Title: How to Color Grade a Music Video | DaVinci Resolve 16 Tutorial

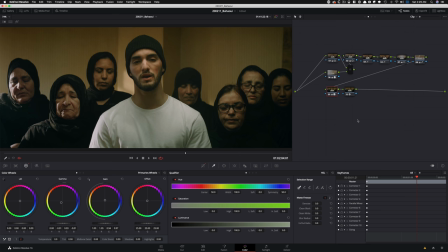But pretty is not always the right answer. As a colorist, you always have to serve the narrative.
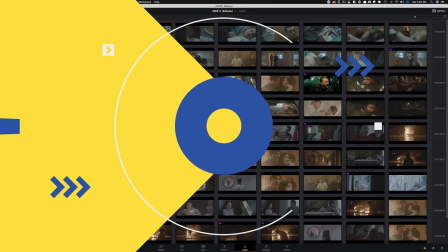And this was the right move here. And the director loved it.
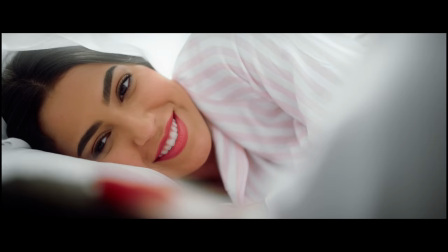The flashback scenes were so great to have that contrast, the dark teal and oranges, and then we just go to this.
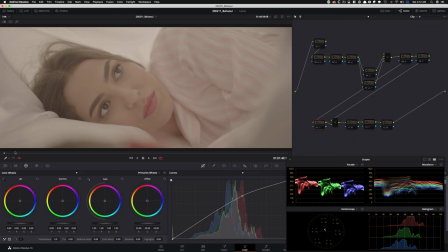It just totally like flips the script. So this is our raw, okay? And it's pretty biased, like the word red, right? We can see that. And I wanted to use my signature clean white look on this, but then give it some extra love.
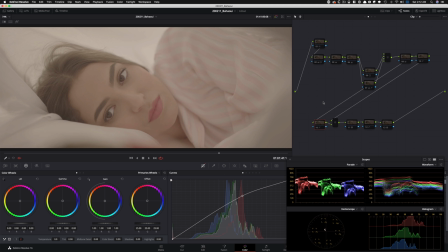Make it look dreamy. It's a flashback sequence. This is the only thing in this entire music video where he had hope and life was perfect and, you know, all of that good stuff.
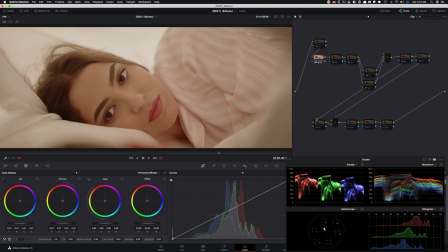So I wanted to create that through color. So this is our basic contrast and, you know, just lift cam again, just to kind of get everything rolling. And then this is our saturation and I wanted to pump some saturation in so we can start creating some separation and have some,
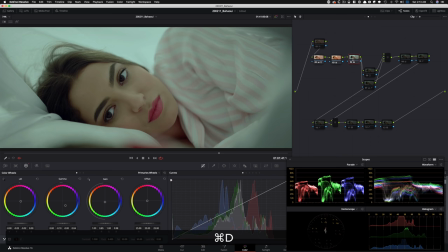you know, colors to pop and especially her lipstick in this case. and then went in and did my balance. And the balance is more than just a balance. Like I said, in this music video, my balance node was balance slash look.
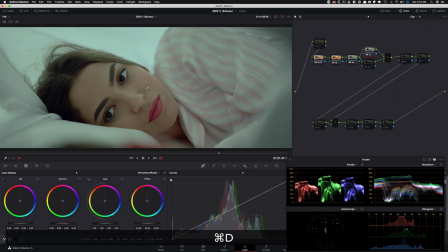And I would just always really like push it. And then here we brought her skin back quite a bit. So if you look at before how green it is to like now we're getting some love back in there. And then here we pretty much bring it all back.
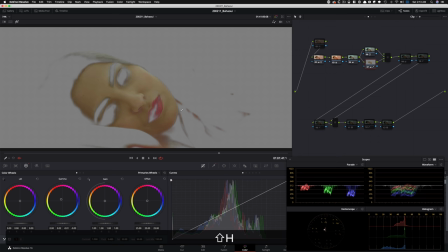And you might be thinking, okay, maybe you've gone a bit overboard, but just watch what happens in the later nodes.
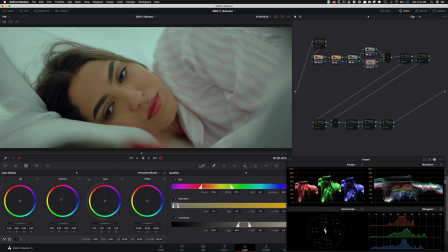But here I did a selection and then tracked it. And, you know, it was a pretty easy, pretty clean key. And that's the beauty of shooting with these high-end cameras. So I was able to pull it and then use my gamma, you know, lift gamma gain, keep it simple, you know, don't overcomplicate it.
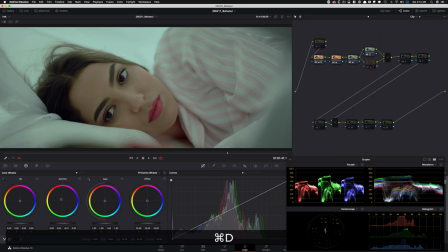And it was just a little nudge, only an hour gamma. didn't really have to mess with anything else and really put a lot of blood into her skin and then went in here and in my look adjustment,
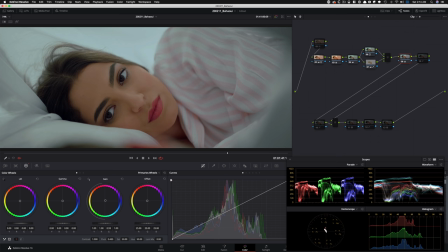just brought everything else, you know, to that neutral state. So I'm looking at her eyes and the background and you can even see it right here in the waveform. Just look how everything is coming together here and it's looking white. That gets to tell you that the whites are actually getting pure white and they're looking, you know,
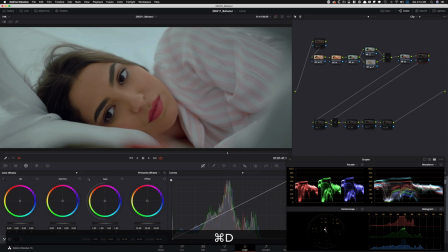what they're supposed to. and then moved on and did my clean white technique here and look how much it just cleaned up the image. Like look at this before and then after and then even here. And then I wanted to leave a little bit of green up there because that's the whole theme for the entire music video.
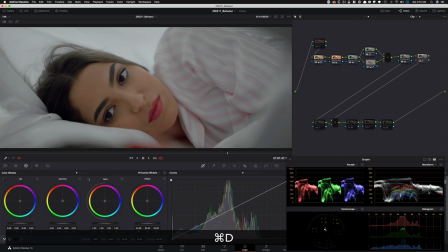I mean, it's just a little bit green bias. So I wanted to leave that in, but just look at the difference, right?
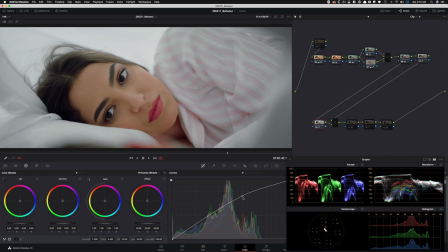And then went in here and really popped everything up with RGB curves
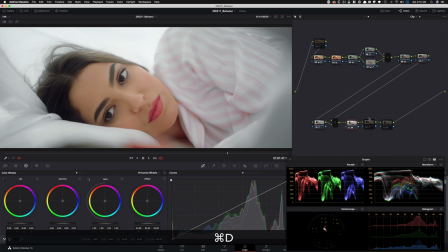and made a really, really huge difference, but we're not done yet. And then in here, added glow and just an additional layer to make it dreamy, you know, make it perfect and drop my threshold down to zero.
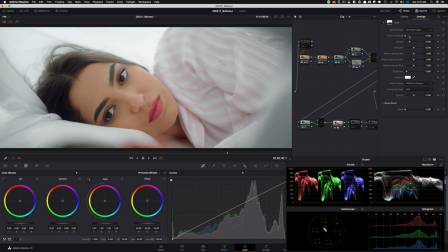Basically what that means is that, hey, grab everything from the darkest part of the image, affect everything. That's what that means. If you keep going to the right, You're only affecting the hottest areas in your frame. But if you go all the way to the back, you're picking the darkest areas. And then in the brightness, I just had to touch it, but it made such a huge difference.
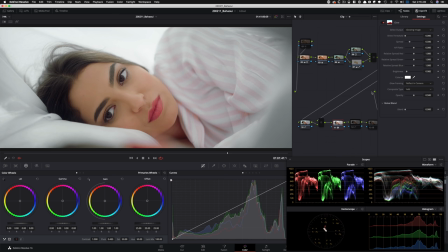Like, look at how her eyes pop. Like we can see the detail in the hair, everything is just did the job.
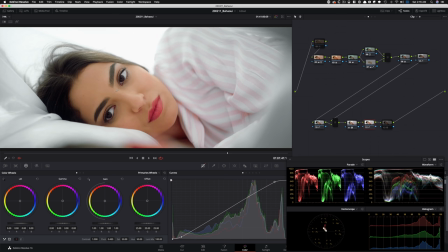And then went in here, created a custom curve to really, really pop everything. I mean, just look at that. Her lips, her eyes, her face, how she's separated from the background and it just, and nothing is,
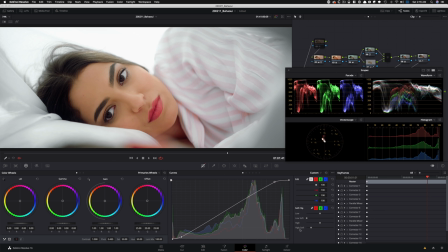and everything is Rec.709 safe because I went into my high soft and I rolled it down. So to give it nice roll-offs and then keep everything kosher.
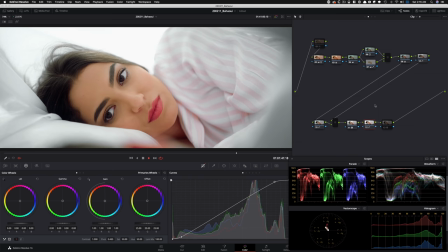And if you just look at it, I mean, I'm gonna play it through and we can just see how clean it looks. So again, started here, ended up here, one step at a time. And then obviously noise reduction to keep it clean. and then grain to give it that weight.
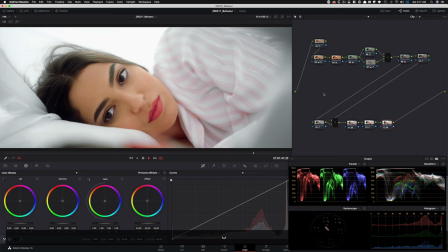But again, just started here, ended up here and such a clean look, you know, did not sacrifice for the skin and lips and all that things that matter, hair, but then made everything else, like it's just a dreamland. So that's what happened here. And the birthday scene is also one of my favorites and it was a original look.
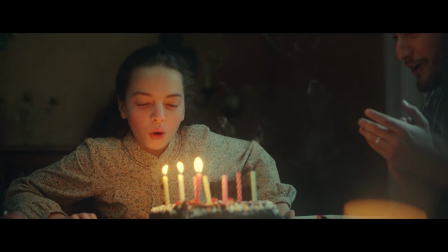I didn't use any references because I wanted to create this magical moment between,
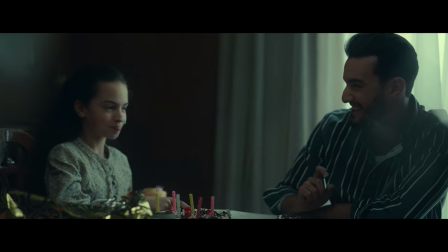you know, the father and the daughter because there hasn't been a lot of happiness in their lives.
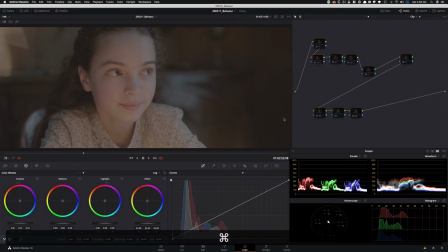So the time when they do get that, I wanted to make it count.
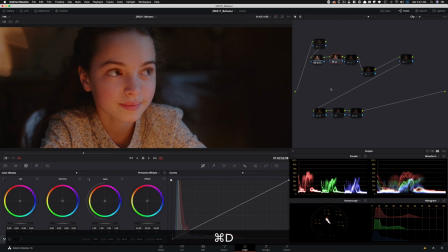So started off with my contrast and lift gamma gain and went in and started adding tons of juice. So saturation is at 68 because I knew what I wanted to do with it and just like really start,
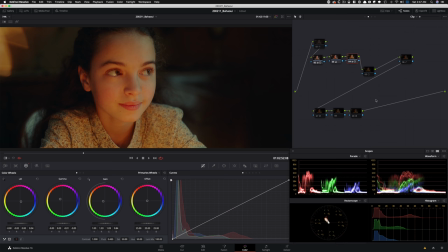you know, separating it and went into creating a look. And this time, like you would go, oh man, what are you doing? Like, what is going on with the skin? Like, this is just such a crazy sort of, you know, direction. And so that was the initial base grade and then went in and started pulling her skin back, you know, using the same technique.
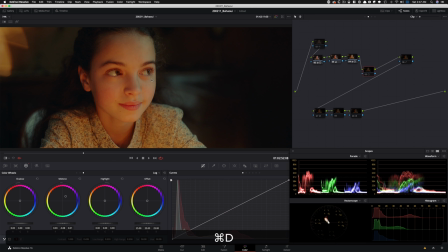So we're in here in our log wheels and just brought her skin back quite a bit. It's not so jaundice-like. And then went in here
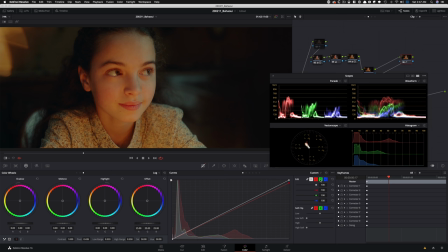and kind of pull my reds down a little bit. and I use the RGB curves and just like brought it down a little bit.
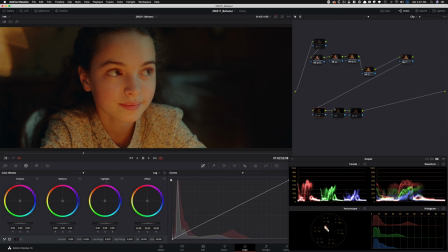And up until this point, you could be like, dude, how is this your favorite look? It becomes my favorite look after you apply this.
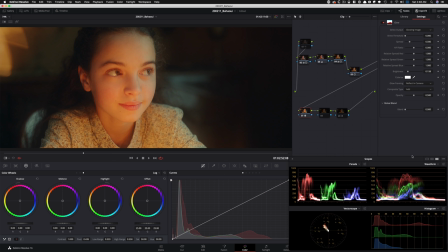Like, look at that. And if I go into my open effects glow, crushed it all the way to zero, brought up the brightness a little bit. And then if I go in and turn on my grain and my noise reduction,
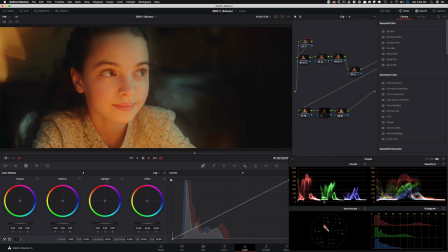and guys, sometimes it can be just simple, But just look at this. If I play it through, let me just watch this grade.
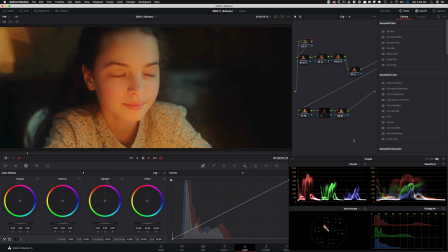And I wanted it to be lifted a little bit. And there's a candlelight that's lighting her face. So I wanted to give it that extra warmth. And then with the glow, it just gave it this nice roll-offs that we see in Roger Deakins movies. And it's just such a creamy look from where we started to where we ended up. The balcony scene is by far my favorite.
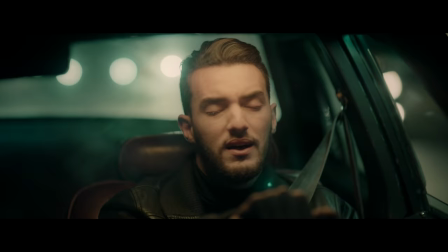No joke. It is probably right next to the car sequence, but maybe more.
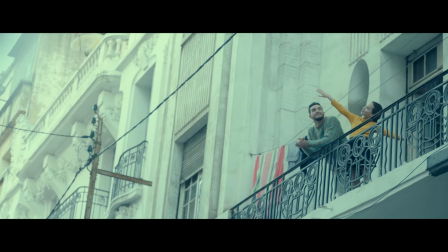It was such a freaking ballsy move to create that look. And here's before.
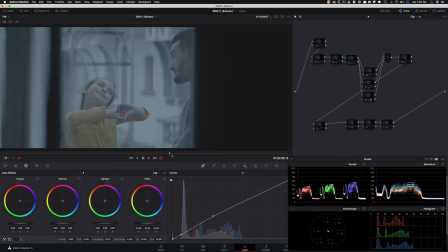Such a cool shot, right? The craziest thing that happened is that when I watched the shot, I'm like, something happened to me.
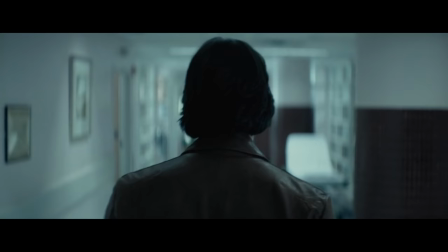I just thought of the scene from John Wick where there's a
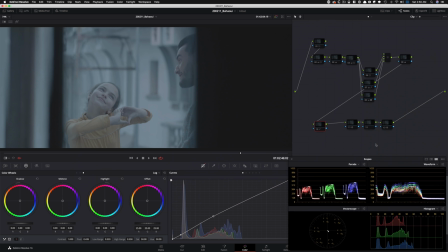flashback sequence where he's thinking about like when his wife was dying and he was at the hospital. And I don't know why. Like how, like this is supposed to be the happiest moment in this music video. And I'm thinking about that look. I don't know where it came from, but it was this look right here. And I just thought about this.
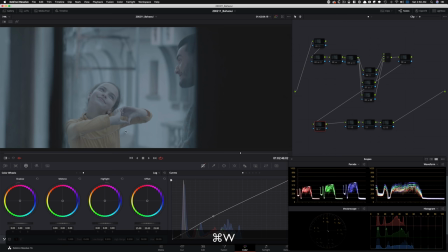I'm like, how crazy would it be to just create something like that?
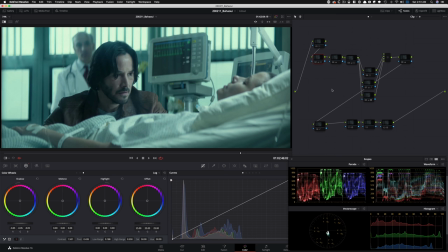And it is so unnatural because this is an interior, this is a flashback sequence, so they can do whatever they want with it.
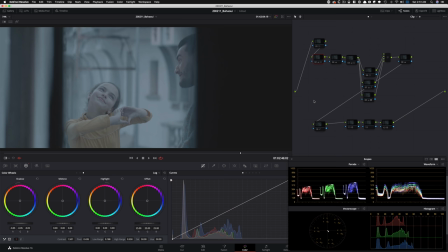And I wanted to create that here, but still make it my own.
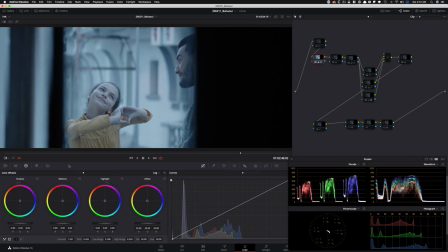So it was like just a weird epiphany, if you will. and I'm like, let's just give it a shot. Let's just try it. So started with my contrast and lift gamma gain, went in and popped in some saturation 68, which is sort of like the theme.
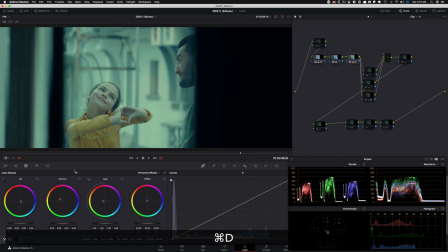And then this is the look and call it the base grade or look. And we kind of went for it. So just look at what I did, how much I pushed the green and then brought the blue down and I'm using my lift gamma gain once again. And do you see the power of this?